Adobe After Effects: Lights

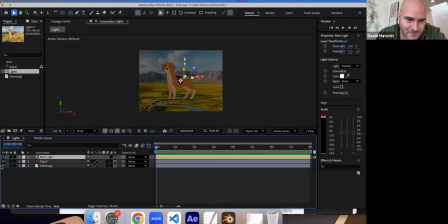8:17 Because there is now less light in total in the scene. If I turn this on and off, you can see the difference. I could also go the other way and add more than 100%.
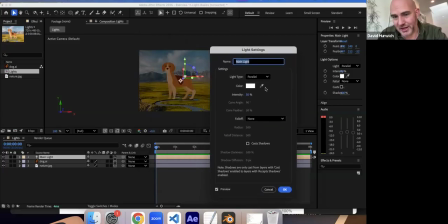8:29 That would sort of overexpose, as we would say, or it's going to like add a lot of light. So it kind of starts getting like almost like neon because there's so much light. This would be like if I set up a spotlight like right next to your face.
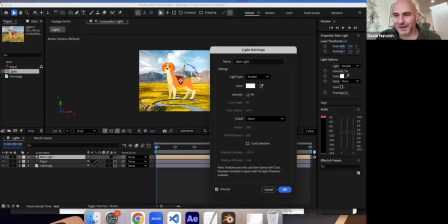8:42 You know what I mean? Is that so much light is being added to you.
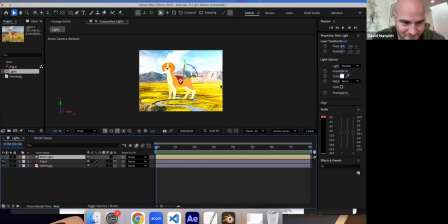8:48 You know what I mean? That it's going crazy. So that's a parallel light.
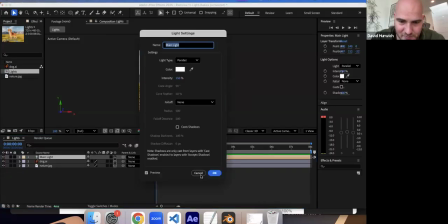8:53 Like I said, you can double click to get those options. You can also go under here, under light options.
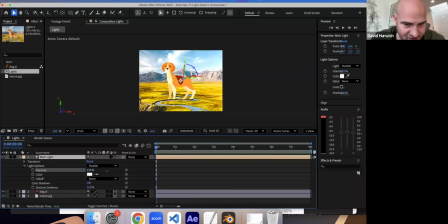9:00 So this is like where you might find that intensity.
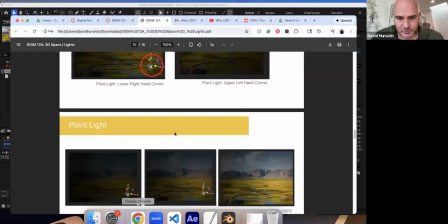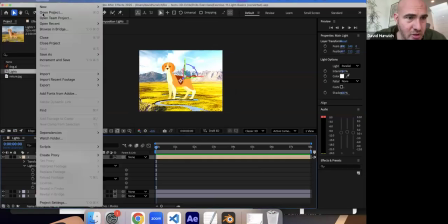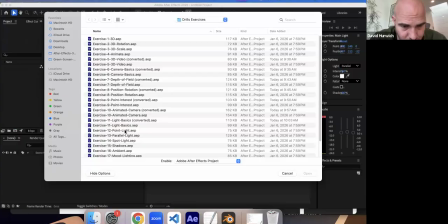9:17 I'm going to open up
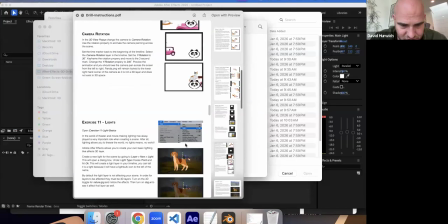9:23 that's light basics. Do I want them to do anything else?
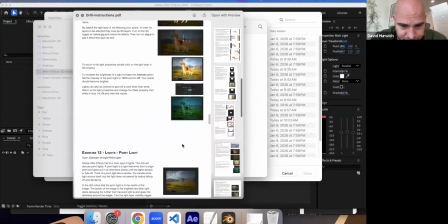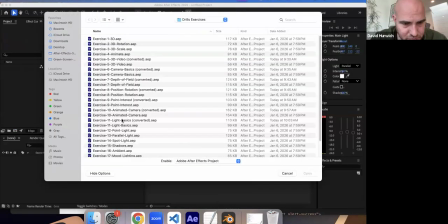9:33 The other thing you might want to do, yeah, okay, we'll do that.
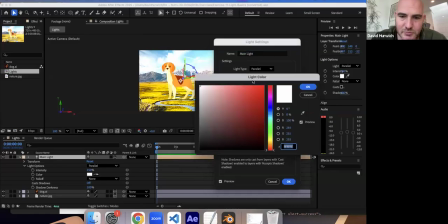9:40 Let's set the setting. Um, You can also color your light.
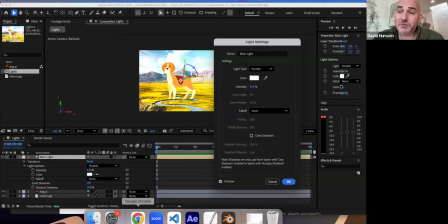9:46 Okay. By default, light is gives off white light. Okay. So the sun gives off white light. This is also why when you buy a light bulb, it's also painted white or has white, incandescence because it's meant to mimic sunlight.
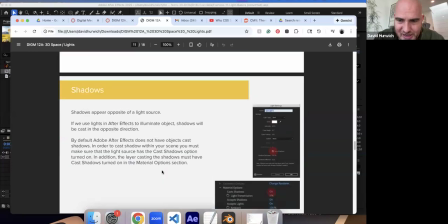10:03 If you add a color to your light, it will give it a little bit of a,
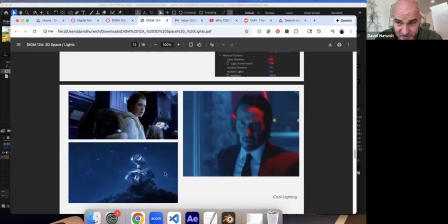10:10 kind of a little bit of a warm or cool feeling to it. So, you know, um,
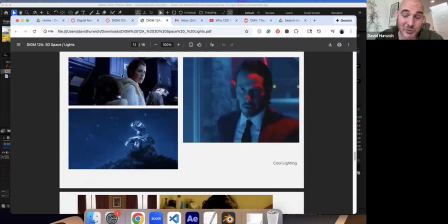10:18 if you have cool lighting is lighting with like a little bit of blue, like cool colors like green, blue, or purple added to it. And it kind of can make your scene feel a little more melancholy, a little more subdued, a little more tranquil.
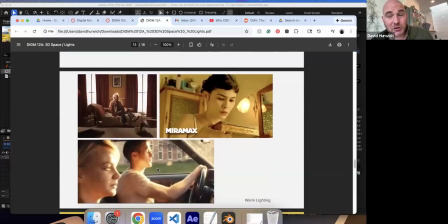10:33 Warm lighting is lighting that has like a little bit of yellow, a little bit of red, a little bit of orange being added to it. Those are warm colors. And when you add that, it kind of makes your scene feel a little bit more happy, a little bit more vibrant, a little bit more day glow, so to speak.
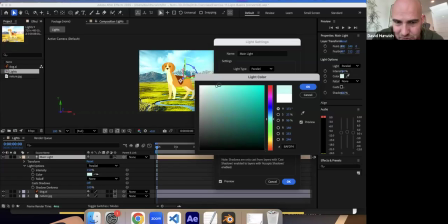10:51 So if I take this color and I make it like a little bit blue, I'm going to make it a lot blue just for the sake of this.
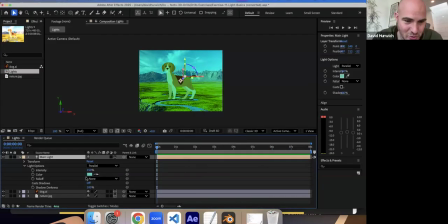11:00 You can kind of see how like that changes my overarching color here.
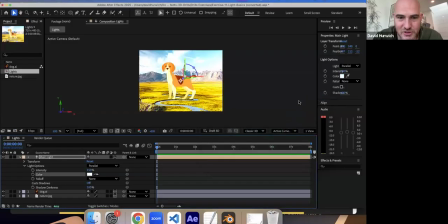11:06 If you want to set it back, normally, the default color would be white.
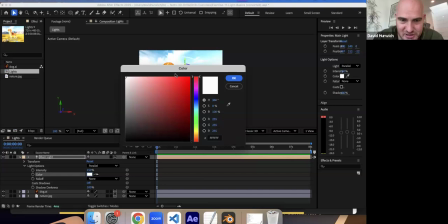11:11 I could also make it like a little bit red, and that kind of gives it kind of a little bit of a warm glow to my scene.
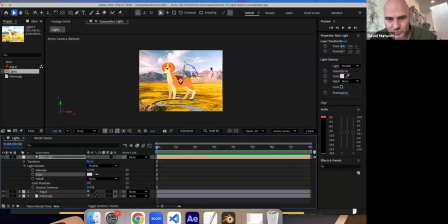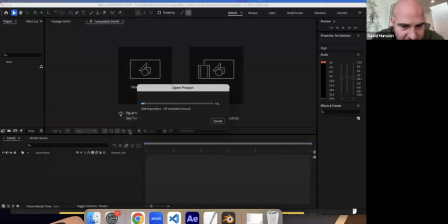11:27 Oops. All right, let's go to a point light.
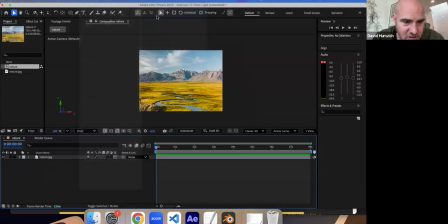11:34 I'm going to add a light. And let's set this back to white.
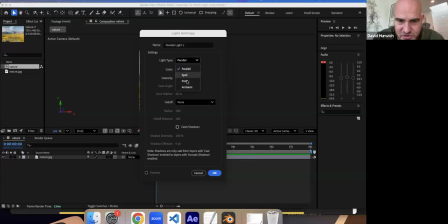11:40 I just want regular coloring. And let's use a point light.
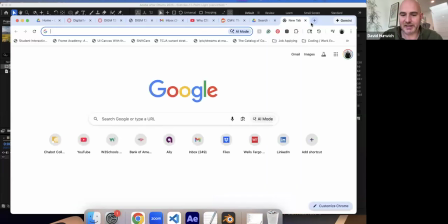11:43 A point light is basically like a uh, light bulb or fire. Fire from match.
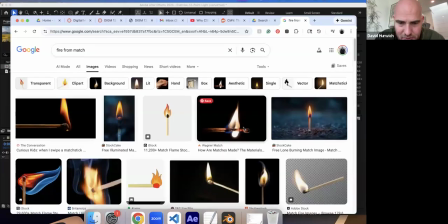12:00 So I want you to think about like, you know,
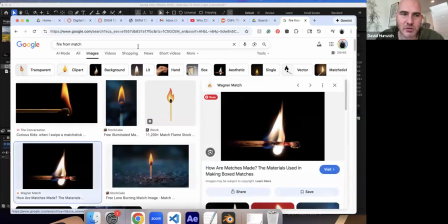12:04 um, if you or actually, it's a better one.
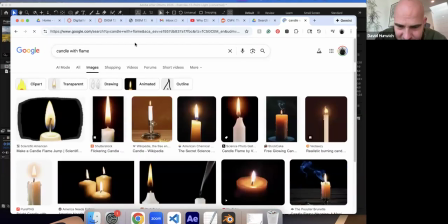12:11 Candle. I want you to think about like a candle with a flame, right?
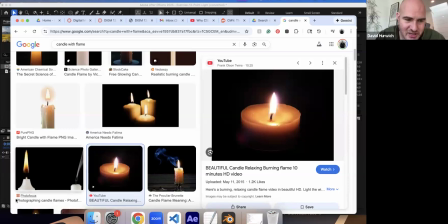12:18 This is your light source. And oops, I did not mean to do that. I meant to grab this.